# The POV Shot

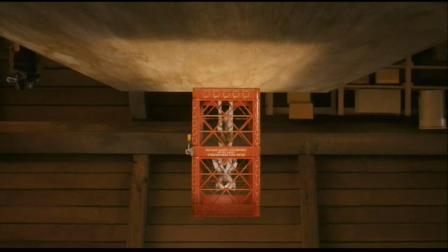Did you chop it? Oh, no.
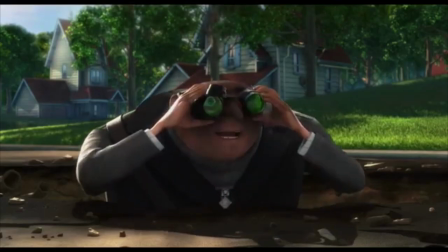The binocular POV.
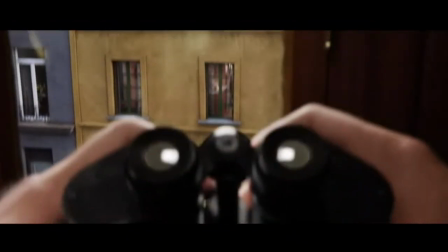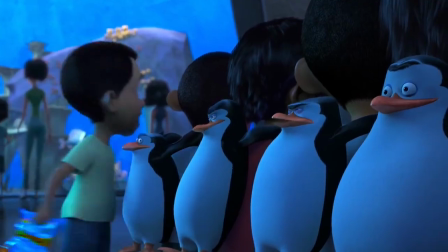Wait a minute.
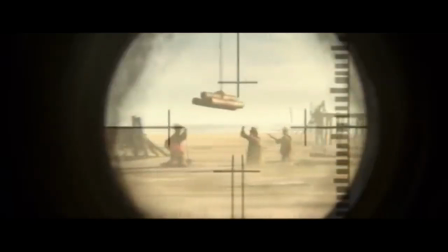And its variations, the telescope POV and the gun sight POV.
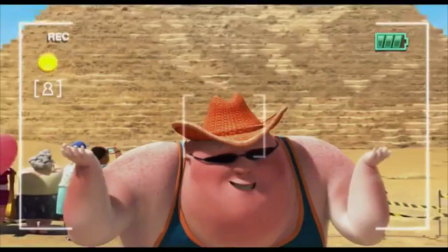There's the camera POV.
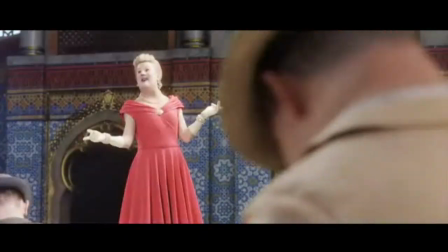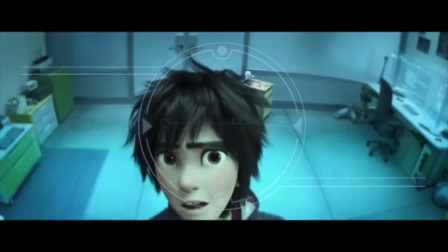I cannot be offended. Hyperspectral cameras?
The robot vision POV.
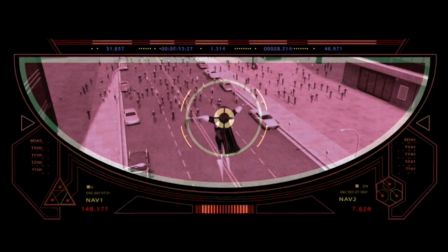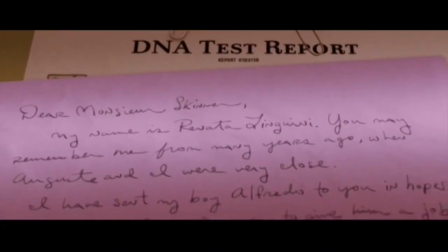And then there's the reading POV, where we, the audience, get to read a document through the eyes of a character in the scene.
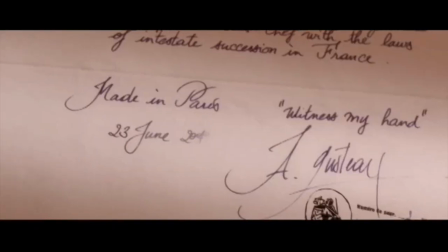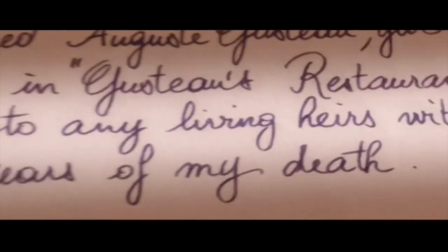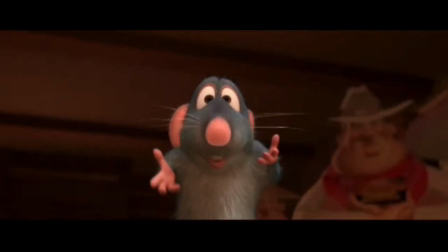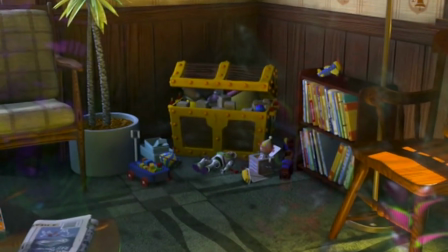A shaky handheld camera can be used to sell the idea that a shot represents the searching gaze of a living character.
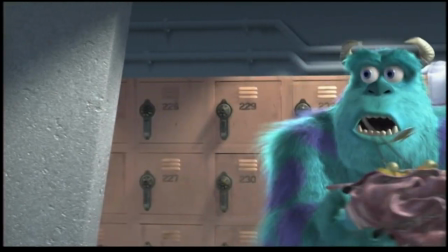And a snap zoom can represent the way that the eye searches and then focuses in on an important detail.
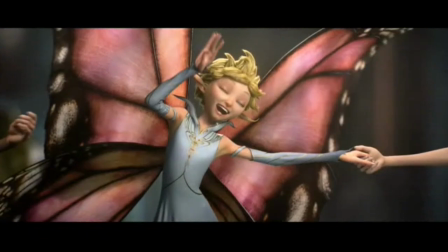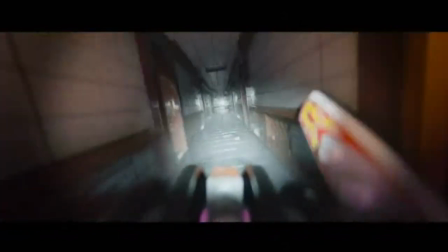The moving POV puts the audience in the scene in a very physical way.
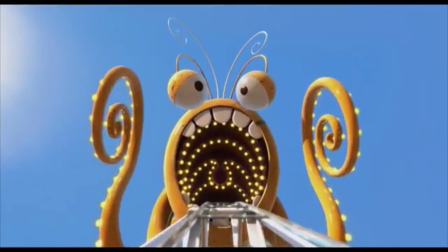You start with a shot of the character that's moving, and then in the next shot, you become the moving character.
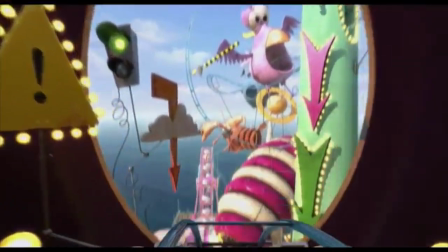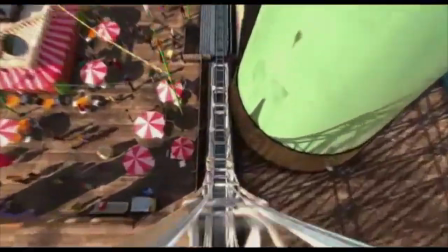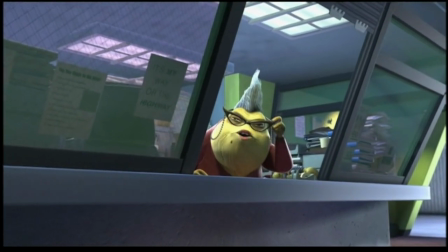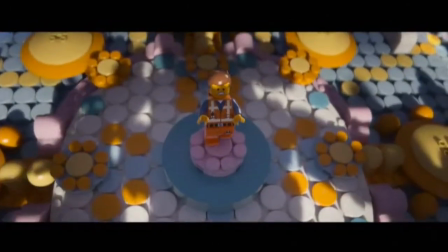A moving POV is a good device for creating motivated camera movement, and giving a shot more energy.
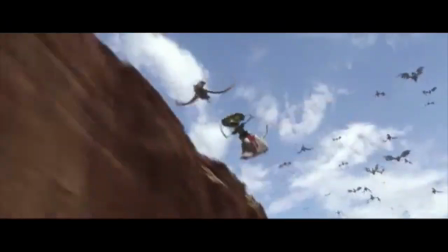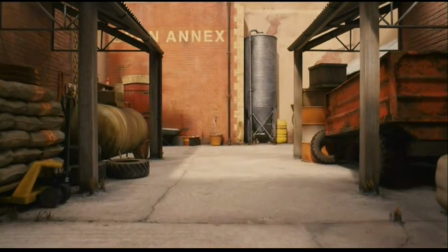In this scene from The Fantastic Mr. Fox, the camera picks up the start and stop rhythm of the character's movement, creating an amusing cinematic gag.
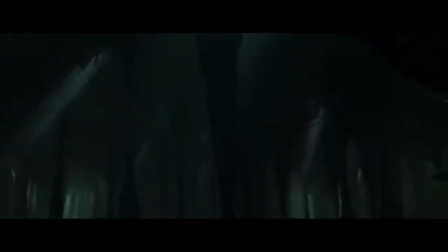Sometimes a filmmaker will deliberately create the impression that a shot is a POV, and then contradict it.
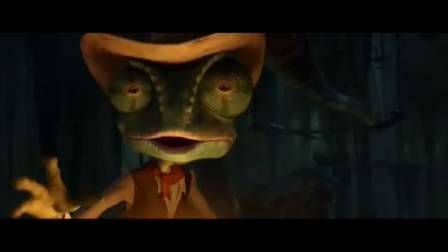Whatever you do, do not look down. Whoa!
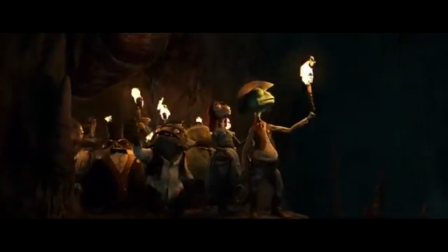Let's take another look at this shot from Rango. In the setup shot, we see Rango and the others looking around as they enter the cave.
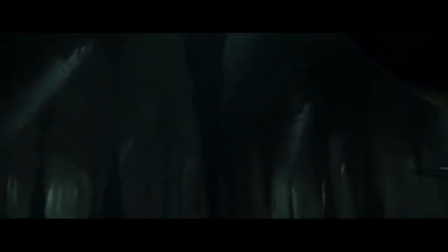Then, in the next shot, the audience naturally assumes that we're looking at the scene from Rango's point of view,
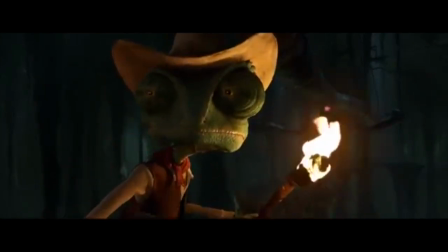only to have that assumption contradicted when Rango walks into frame.
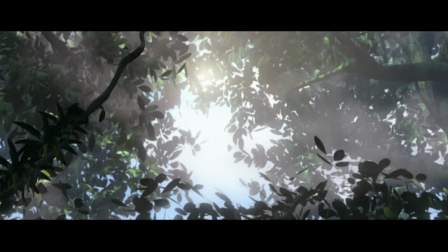It's almost like playing a trick. You think you're seeing the world through the character's eyes, and then all of a sudden, the character appears in the shot.
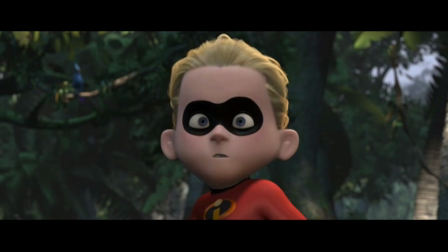Identification, please.
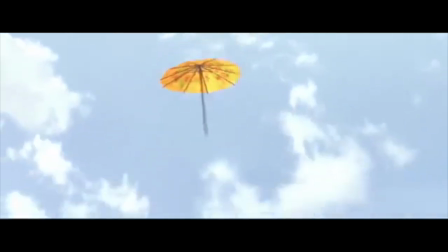And then there are interesting shots like this one from How to Train Your Dragon.
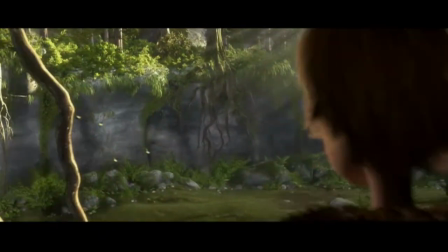It starts as a shot on the Hiccup character from behind, and then pushes past him to, in effect, take on his point of view.
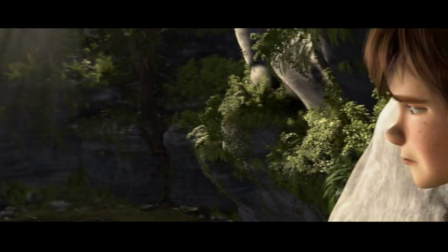Finally returning to the character for a reaction.
This was stupid.
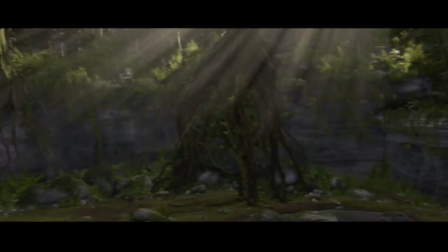It's an over-the-shoulder, a POV, and a reaction shot, all in one.